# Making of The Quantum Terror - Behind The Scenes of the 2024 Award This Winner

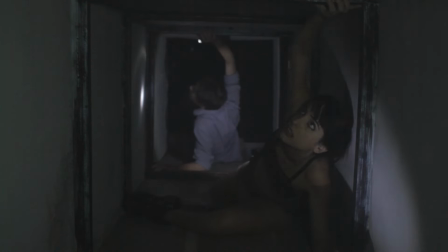929s
tell people to lie on the ground on these styrofoam sets and crawl
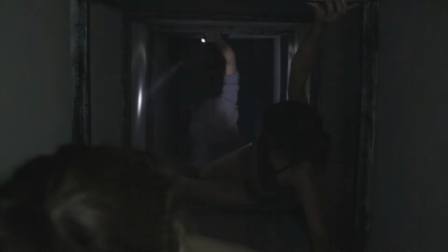934s
around and pretend like they're trying to climb down and just say hey trust me we're gonna
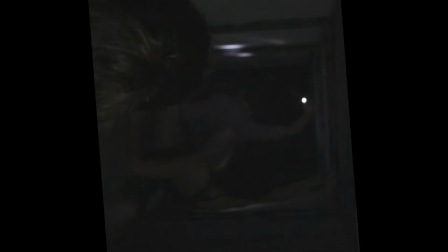939s
flip the image around and it's gonna look like
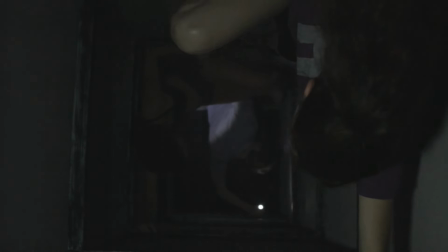944s
you know you're defying gravity but the brain is gonna go oh they're climbing down so
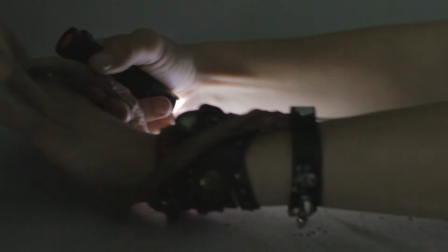949s
you know again he's just asking Kristen like just lay on the ground and kick around and
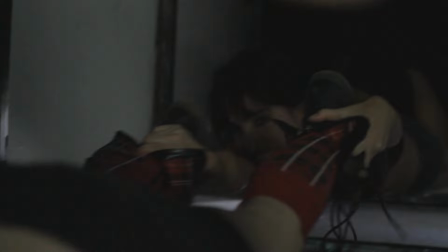954s
act like it's killing you to quote Johnny Depp as Ed Wood
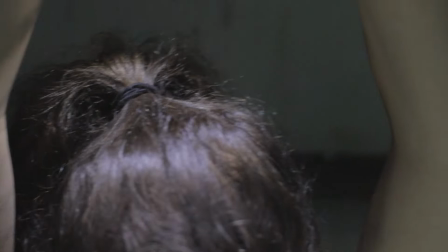959s
and they really went for it man they were fantastic here Kristen is is
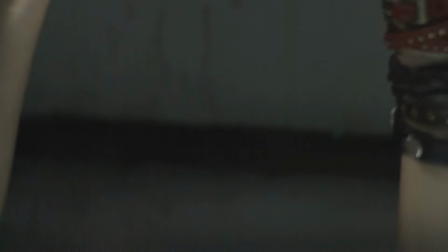965s
jumping literally just jumping doing jump squats to give the illusion that
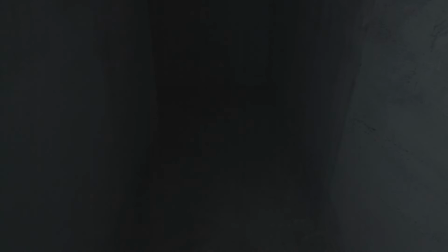970s
she's falling and uh that you know
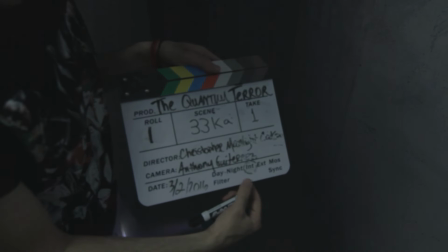975s
I took several cuts of that together to make it look like she was like dropping
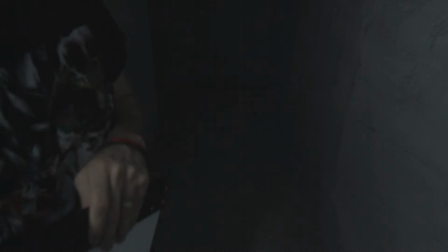981s
down a long tunnel and again just a series of cuts you
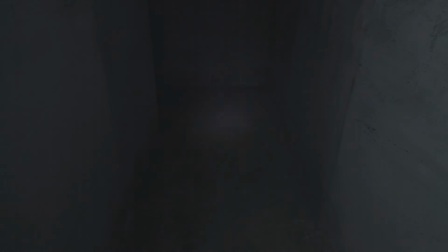986s
see that series of cuts and and you know there it is and then I say hey Kristen you're going to be an alternative version of yourself you're going to be your evil twin sister sort of if you watch the movie you know what i mean by that you're gonna crawl on the floor but we're gonna
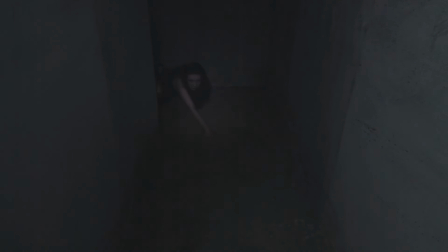1001s
flip the image upside down and we're gonna make it look like uh you're you're actually crawling on the ceiling and again look at her she just went for it and uh you know kristin as far as i know has actually decided to retire from acting
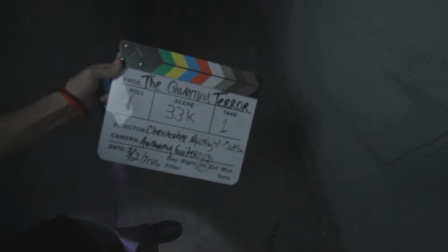1016s
and uh i don't know why um you know her choice
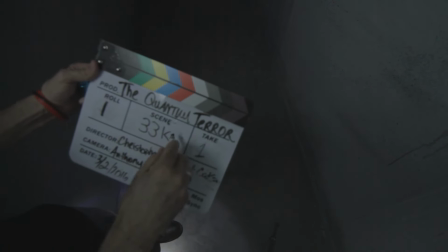1021s
obviously okay um and i think she's uh enjoying her life so good for
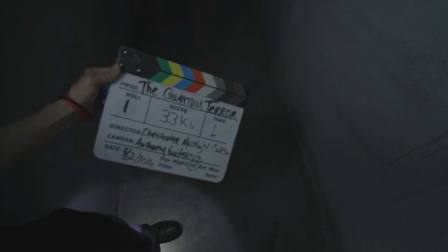1026s
her but man take this is someone that really committed to
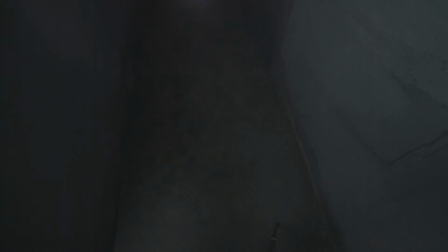1031s
all of these things that on the day on the set must have
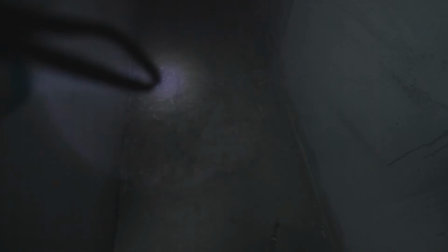1036s
seemed so ridiculous and so silly and again i just said look trust
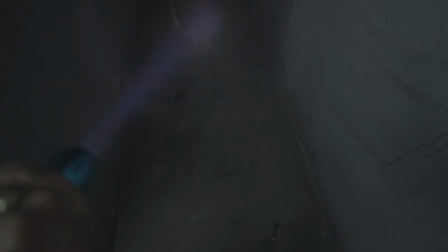1041s
me this is what it's going to be like we're going to flip the image upside down and then she just goes for it you know that look at her she is really selling that character and
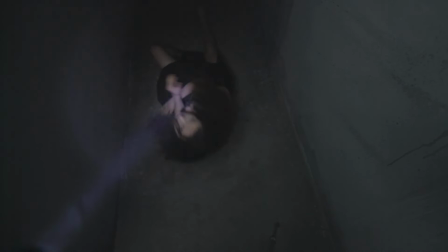1055s
giving it her all and god bless her for you know just
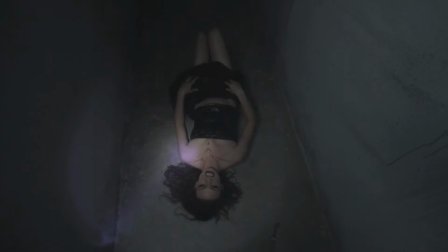1061s
throwing herself into it and and becoming this kind of slinky sensual evil
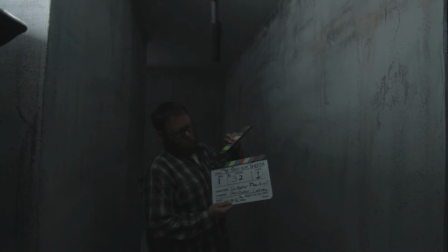1068s
character um i'm really blessed and i'm really proud of her and and the rest of the crew here's curry uh curry was a contributor
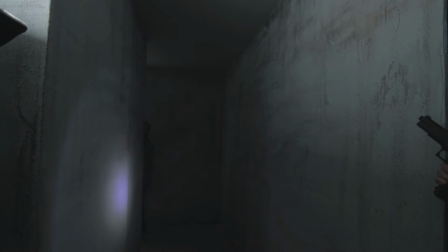1080s
and came on set and then val merrick who's about to step in who
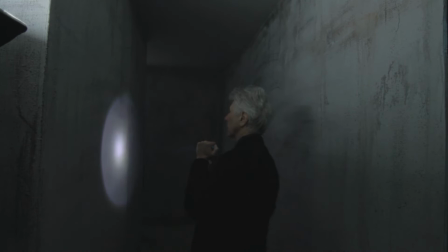1086s
is uh best known as co-creator of howard the duck uh but he's also an awesome
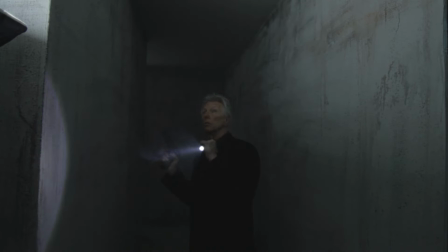1091s
conan the barbarian and uh a vampirella artist really of that kind of uh generation uh if you're a comic fan you know what I mean and you'll notice kind of to the to the left there's a light showing
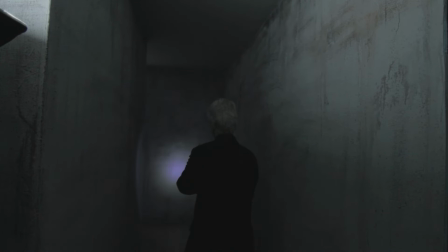1106s
so you know you'll see a little later on I went in um as
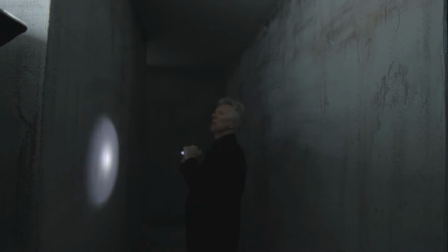1111s
uh put my vfx hat on and did a lot of
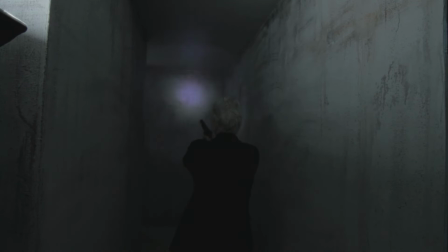1116s
paint outs you know extended walls added graffiti on the walls um added doorways if you're familiar with the final cut on the right there should be a doorway that was put in using visual effects
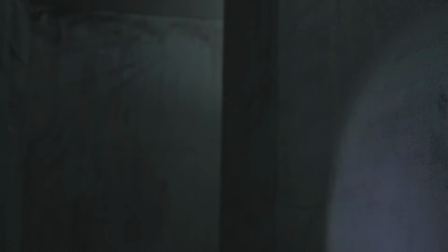1129s
and uh yeah here is uh jordan
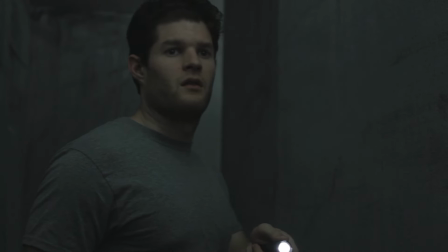1136s
michael brinkman as noah again i had to go in and color grade
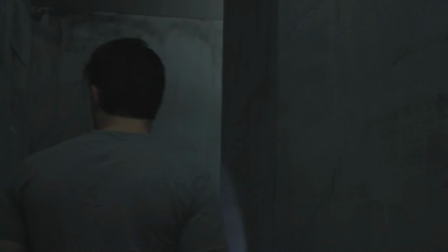1141s
this so it looked darker and i had to put graffiti all over the walls and
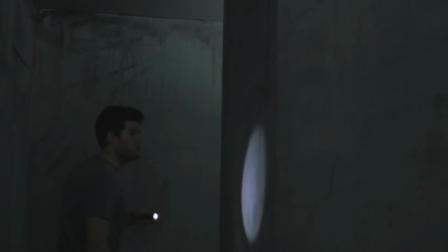1146s
uh again i'm just like hey you guys are you're looking at graffiti on the walls you're you're reading words on the walls Trust me, it'll all be there later. And they trusted me.
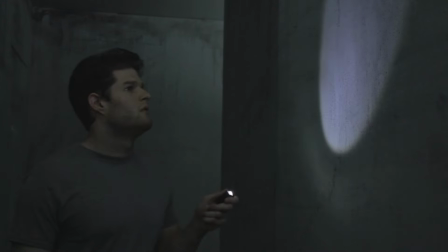1158s
And not only did they trust me, but they, you know, really believed in it.
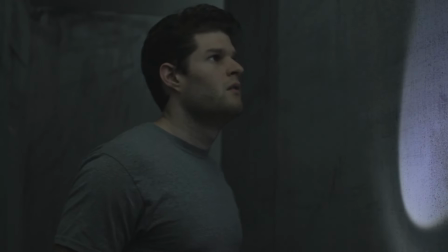1166s
And worked their asses off to sell it. So, you know, this is not easy stuff.
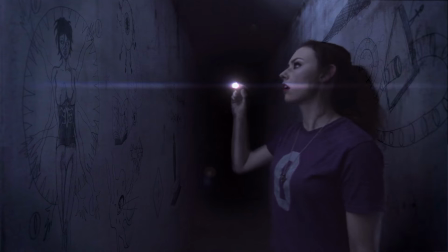1173s
So here you go. Here's what I mean. Look at all that. I painted all that in.
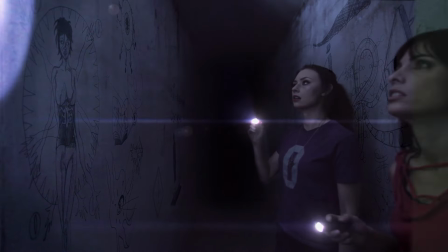1179s
Walls, graffiti, that flashlight.
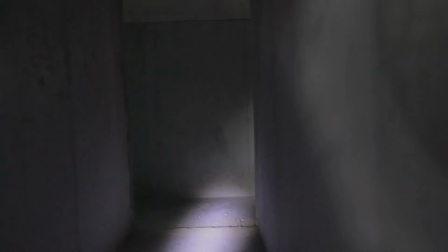1183s
I actually had them dip the flashlight down so I didn't have to work it crossing over, you know, from VFX to their actual flashlight beam.
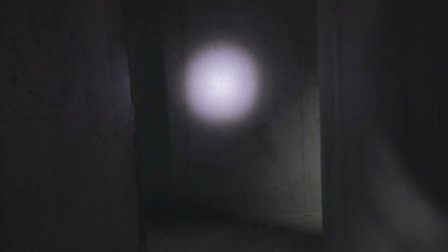1193s
So here we have a miniature. And this is the other aspect of it. Because the sets were so limited,
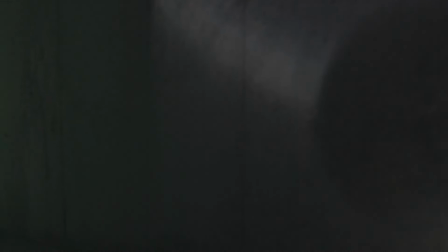1198s
I kind of was inspired by Silence of the Lambs to use the notion of looking through the characters'
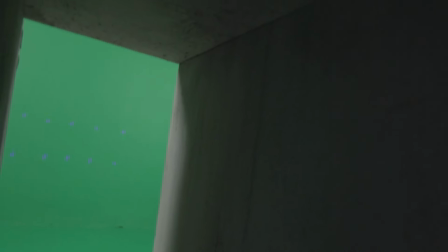1207s
eyes as they walk through settings. so you know we cut from them to
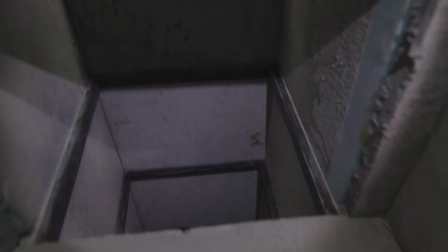1212s
you know if they're looking down a vertical tunnel i couldn't actually afford to build a
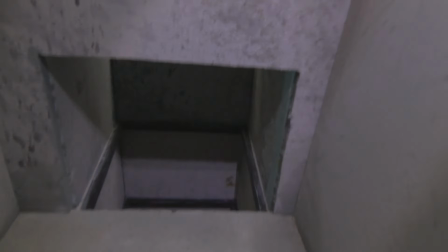1218s
vertical tunnel set so i just had them duck down beneath the camera and then i switched to their point of view and then
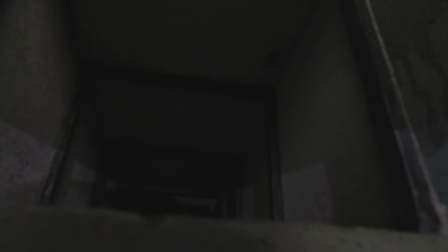1225s
it looks like they're looking down a vertical tunnel and then you know i actually built the vertical tunnel set but as far as you know it leading from one thing
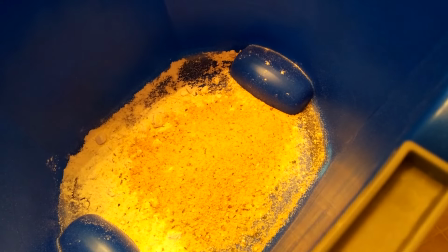1233s
to another. So we have some breadcrumbs and flour and shaving cream
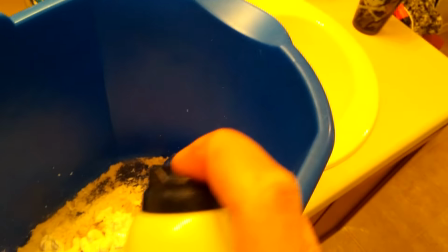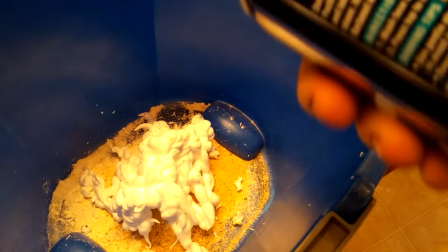1247s
creating a water concoction for a miniature effect of a tunnel flooding.
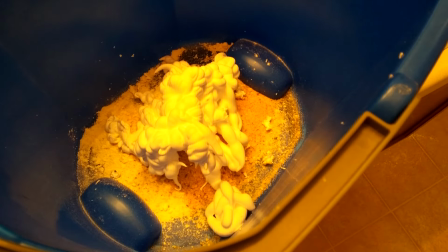1254s
So let's see if adding water to this does a trick. So yeah I just add a fish tank.
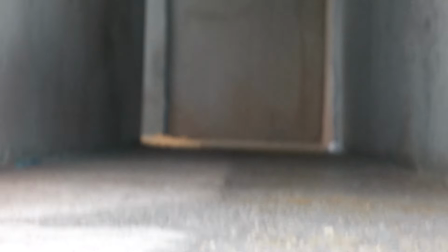1263s
So I put the cameras in the fish tank Two,
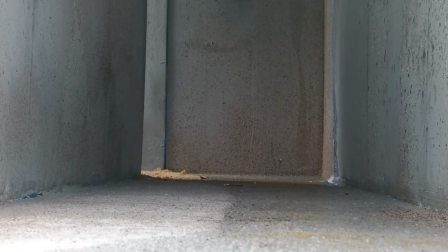1266s
I put my cell phone and my regular camera into a fish tank so when the water rushed towards it through the miniature tunnel,
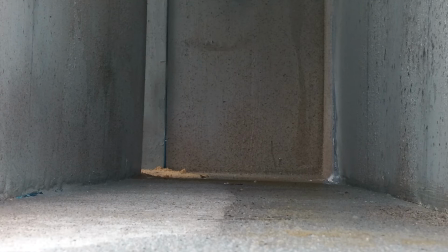1274s
it didn't damage them. And then I just throw the foot down.
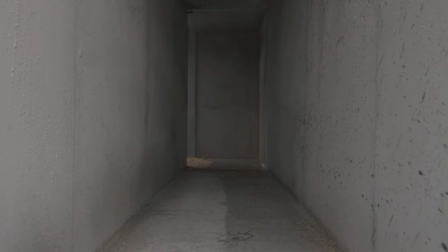1281s
That water rushes at the camera really quick. Here's the other camera.
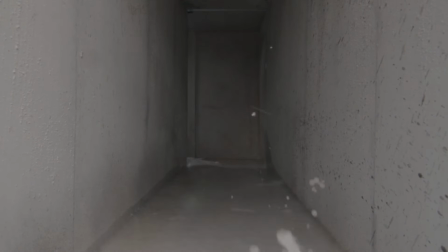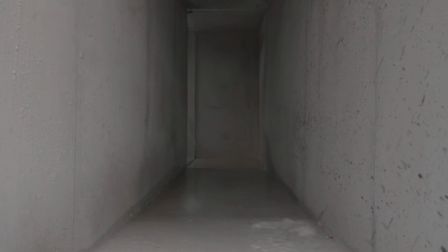1292s
Don't know if you noticed that the eye was on the floor, like maybe the tunnels were flipping upside down themselves.
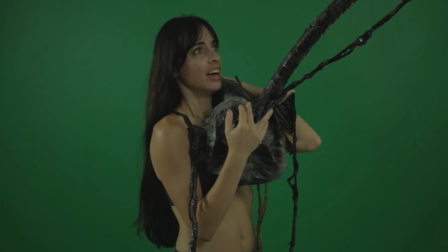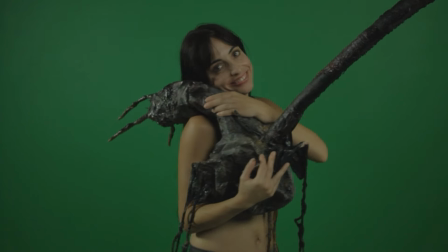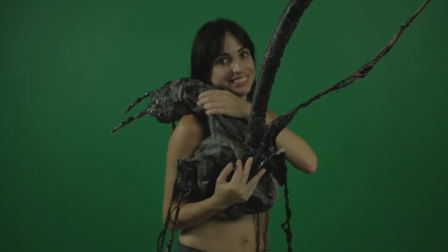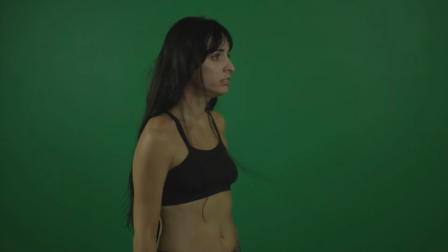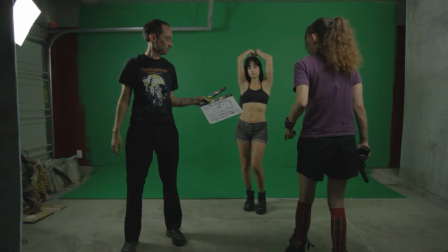1324s
So as you may have guessed, that shot was in reverse later, so it was attacking her.
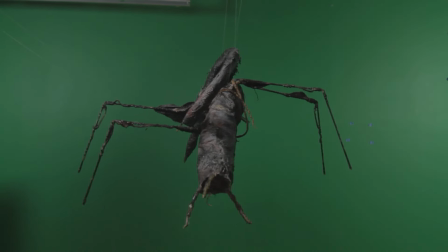1329s
What good sports. You know, you're just acting against a green screen, and then, you know, we would do these visual effects elements that we would shoot separately. It was, you know, I didn't want to have Paula waiting around while we try and figured out how to puppeteer this thing while she held it.
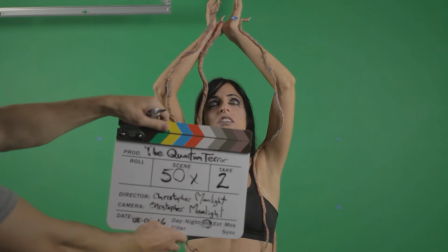1346s
So I shot it separately. And then I had her, again, act things out.
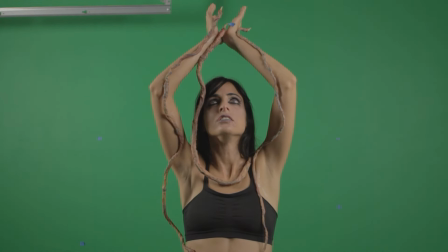1351s
And she had to have complete trust in me that it would look good.
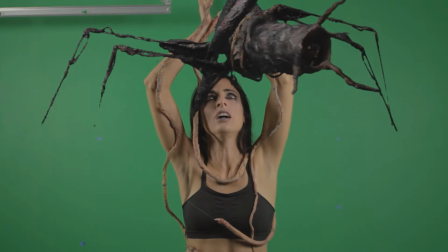1357s
So we took that element and we placed it there.
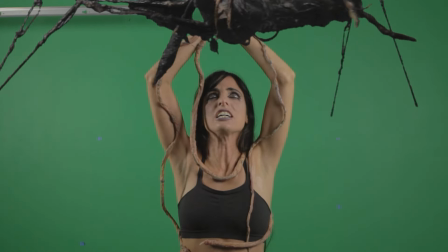1362s
And then after that, it was composited in properly.
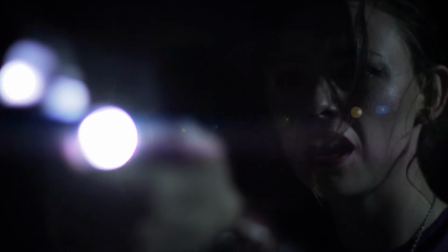1369s
So Kristen would be walking in, or Sam, and that's what she would see.
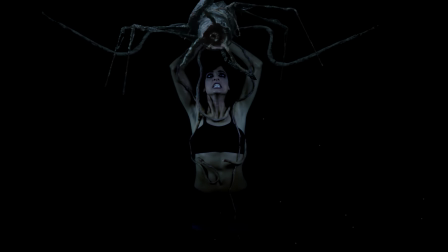1376s
so again i just really love that uh i get a chance to kind of linger
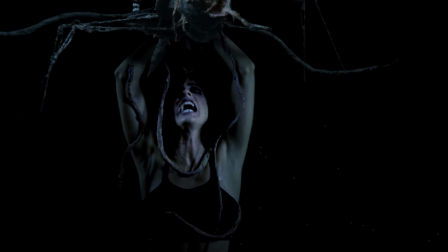1381s
on these effect shots for a moment we did things like add in drool and i say
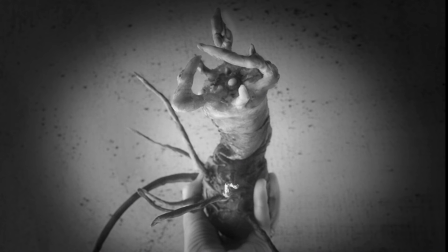1386s
we i after the fact here's some just nice shots of the puppets
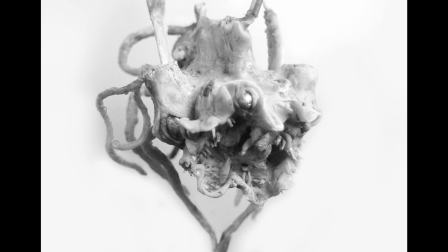1391s
the baby jabberwocky mildred created by jenna jenna designed
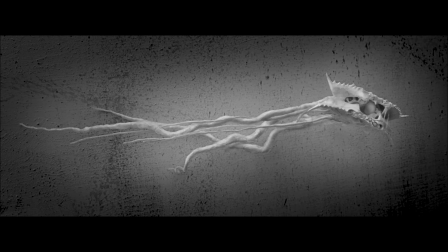1396s
that uh that didn't quite get used it was like a I don't know
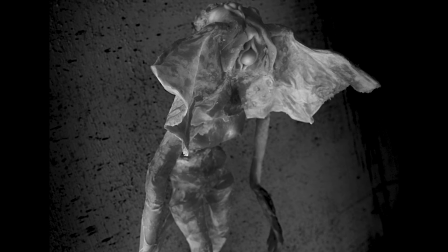1401s
jellyfish crab thing and then the high priest which got cloaked over because
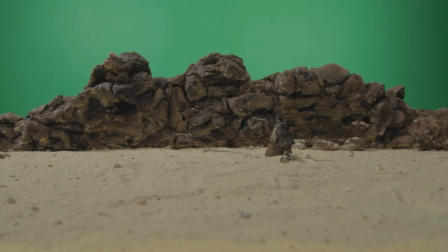1406s
it looked too much like the um the demigorgon
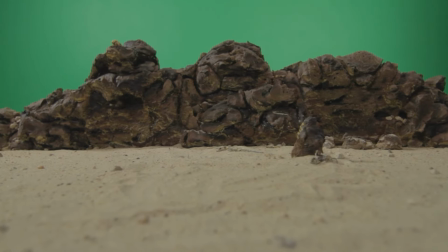1410s
which stranger things came out in the middle of us working on that so I kind of had to
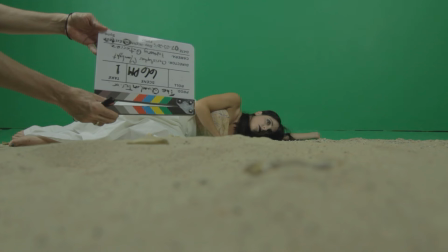1415s
rearrange things again hey just
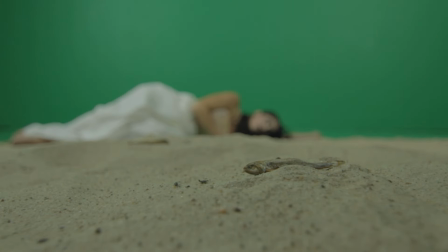1419s
lie on the sand with these dead fish and a green screen behind you and trust me it'll look good in post.